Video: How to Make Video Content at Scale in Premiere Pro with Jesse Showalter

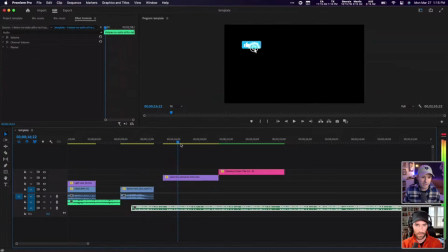[45:50]
So that's pretty easy stuff. But I'm just kind of positioning things like in place. So sizing everything correctly. You know, I usually subscribe, like I'll have that subscribe shrunk down from its original version and tucked up into a corner,
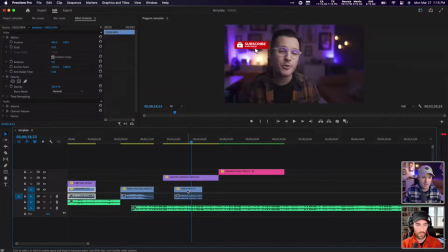[46:03]
because if I was to bring over content, you can see it should be left or right of my head. And this might be a really good time to talk like, do you want to shoot dead center? Do you want to shoot rule of two thirds and kick yourself off to a side?
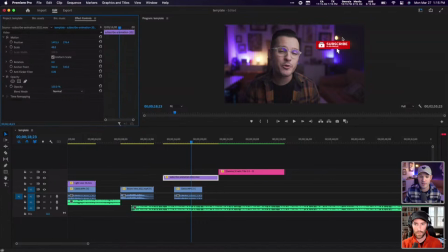[46:16]
I think I have read some studies that say it's better to shoot two thirds and then put the subscribe on the right hand side, because natively in YouTube, subscriptions happen on the bottom right. I know some people will even say the closer you can actually get that subscribe to where in the viewer that they subscribe, you should probably do it there.
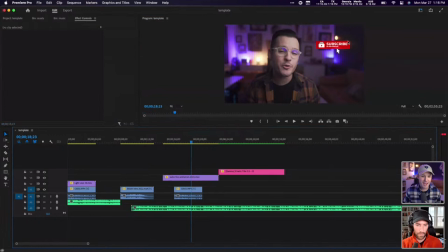[46:33]
But it's, I think, to each his own. Just, I obviously don't want to cover my face with it. And then I have my title in there in case, and I'm just kind of like viewing the title to see how it looks.
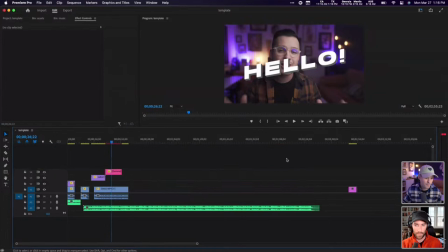[46:43]
So that's looking pretty good so far. And then the next thing I'm going to do is I'm going to bring a little bit of like test video or sample video over here.
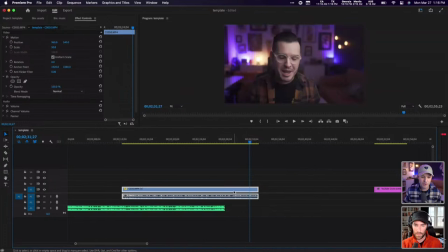[46:50]
And YouTube is very specific. It's up to, I'm going to blank right now, either 16 or 18 seconds to have like an end scene where people can click and subscribe and see the cards for your other featured videos. So I'm going to bring in my my end screen here. And I'm just going to roll this back.
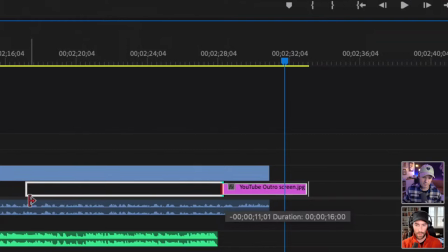[47:09]
And then I like to just drag it out because you can actually see the duration of the video here. So duration of, we'll just stop at like around 16, like that.
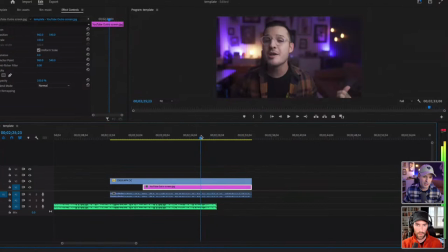[47:17]
So 16 seconds. And then I always have, and I'm not going to do this in the template, but I'll keep this in the template.
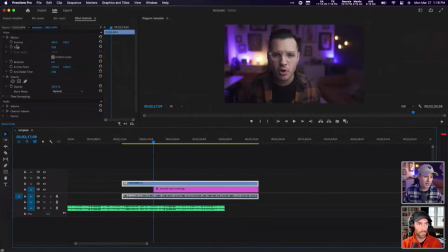[47:24]
But I would always, you know, the video is playing over here. Right around this spot is where I'm going to, at the start of my end screen, I'm going to come in and just position and scale.
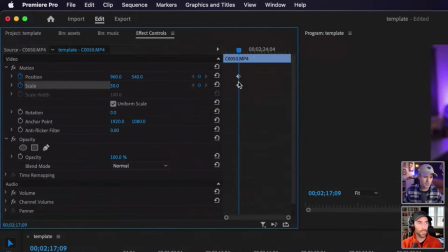[47:33]
And I'm going to create some keyframes up in my effect controls, and then I'll just give it a,
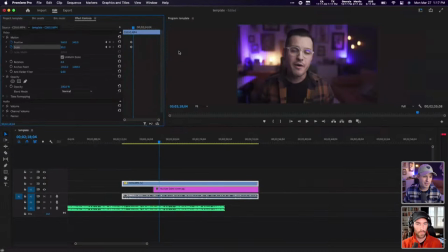[47:39]
like maybe 20 or 30 like frames to the right, and that's where I'm going to shrink it down and then just move it over to the side like this. So as you're watching the video, it's like this is the end of the video, the end music has kicked in, it's kind of showing you that,
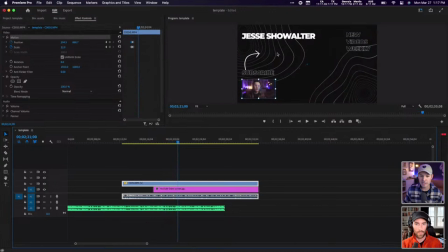[47:54]
and then it just kind of zips down. And now natively in YouTube, I'm going to plug my subscribe there and my videos here. It's just a nice experience for people. It feels, I mean, YouTube did a great job. They know what they're doing. They're YouTube. It feels very much like a produced show. Sure. But when I was first starting YouTube, I actually didn't know that.
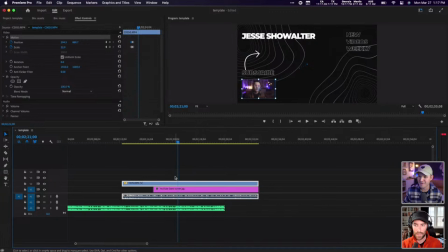[48:11]
And I put the videos, like the recommended videos, inside of my timeline and popped them in there. And I was like, I don't know how people are going to click on those. How do they do that on YouTube? I was like, oh, after I uploaded one video, I was like, oh yeah, I don't put those in there. Okay. Good to know.
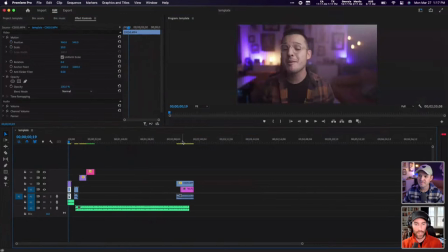[48:28]
That's a huge tip that, you know, I've never even, I'll normally adjust the end cards inside of YouTube using TubeBuddy,
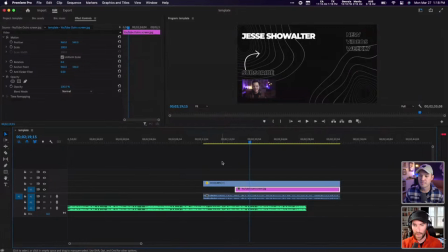[48:37]
like a third party plugin that I'll use to position either like the best video for the viewer or one that I'll like customize. But I don't have anything like you've created here, which I think is such a wonderful UI experience. Obviously, it's what you do for a living, so you're good at it. but I think that's really cool to have as a way to,
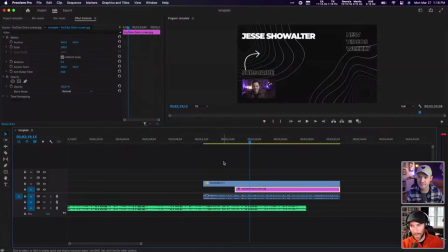[48:54]
rather than when people reach the end of the video, forcing them out off of the platform, you're keeping them in there, you're giving them some more information, and then you're hopefully driving them to another video.
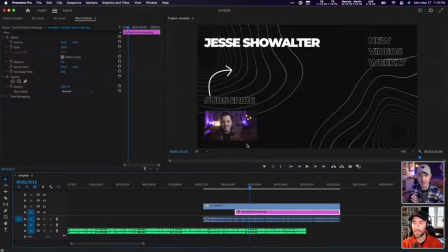[49:04]
Yeah. And you know, you want to do that. Like the reason I like to do this is because I don't want it to just end like me talking and it just ends. And then there's 16 seconds of music playing and the videos are there. I'd rather combine the whole thing together, so it feels like an integrated experience.
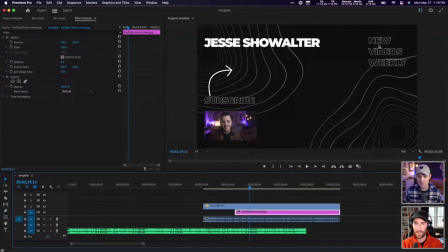[49:20]
And I am, because I'm a web designer as well, I am cheating a little bit. So there is the Z reading pattern, which starts usually top left when people are looking at things online. It Z's over to the right and then it comes back down to the left. Ah. And so what they're seeing is like subscribe and my name associated with subscribing.
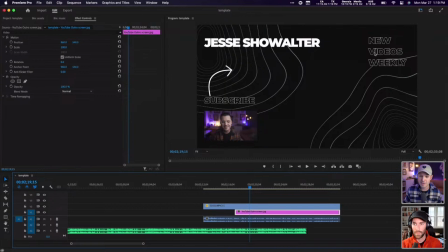[49:36]
That's the first thing I want them to do is subscribe. As they Z over, they can see the guarantee there that they come back. There's going to be videos for you every week. And as they come down, their eyes catching like these two videos that are in place. as they Z back down, right? So it's a little bit of that standard like web reading pattern that I'm trying to like utilize and leverage,
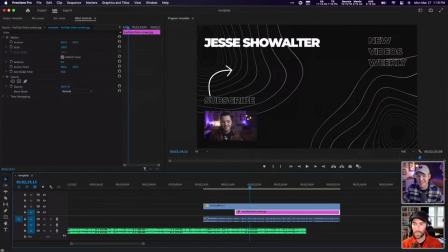[49:54]
but at the same time, not just allowing the videos like or the suggested content to speak for itself.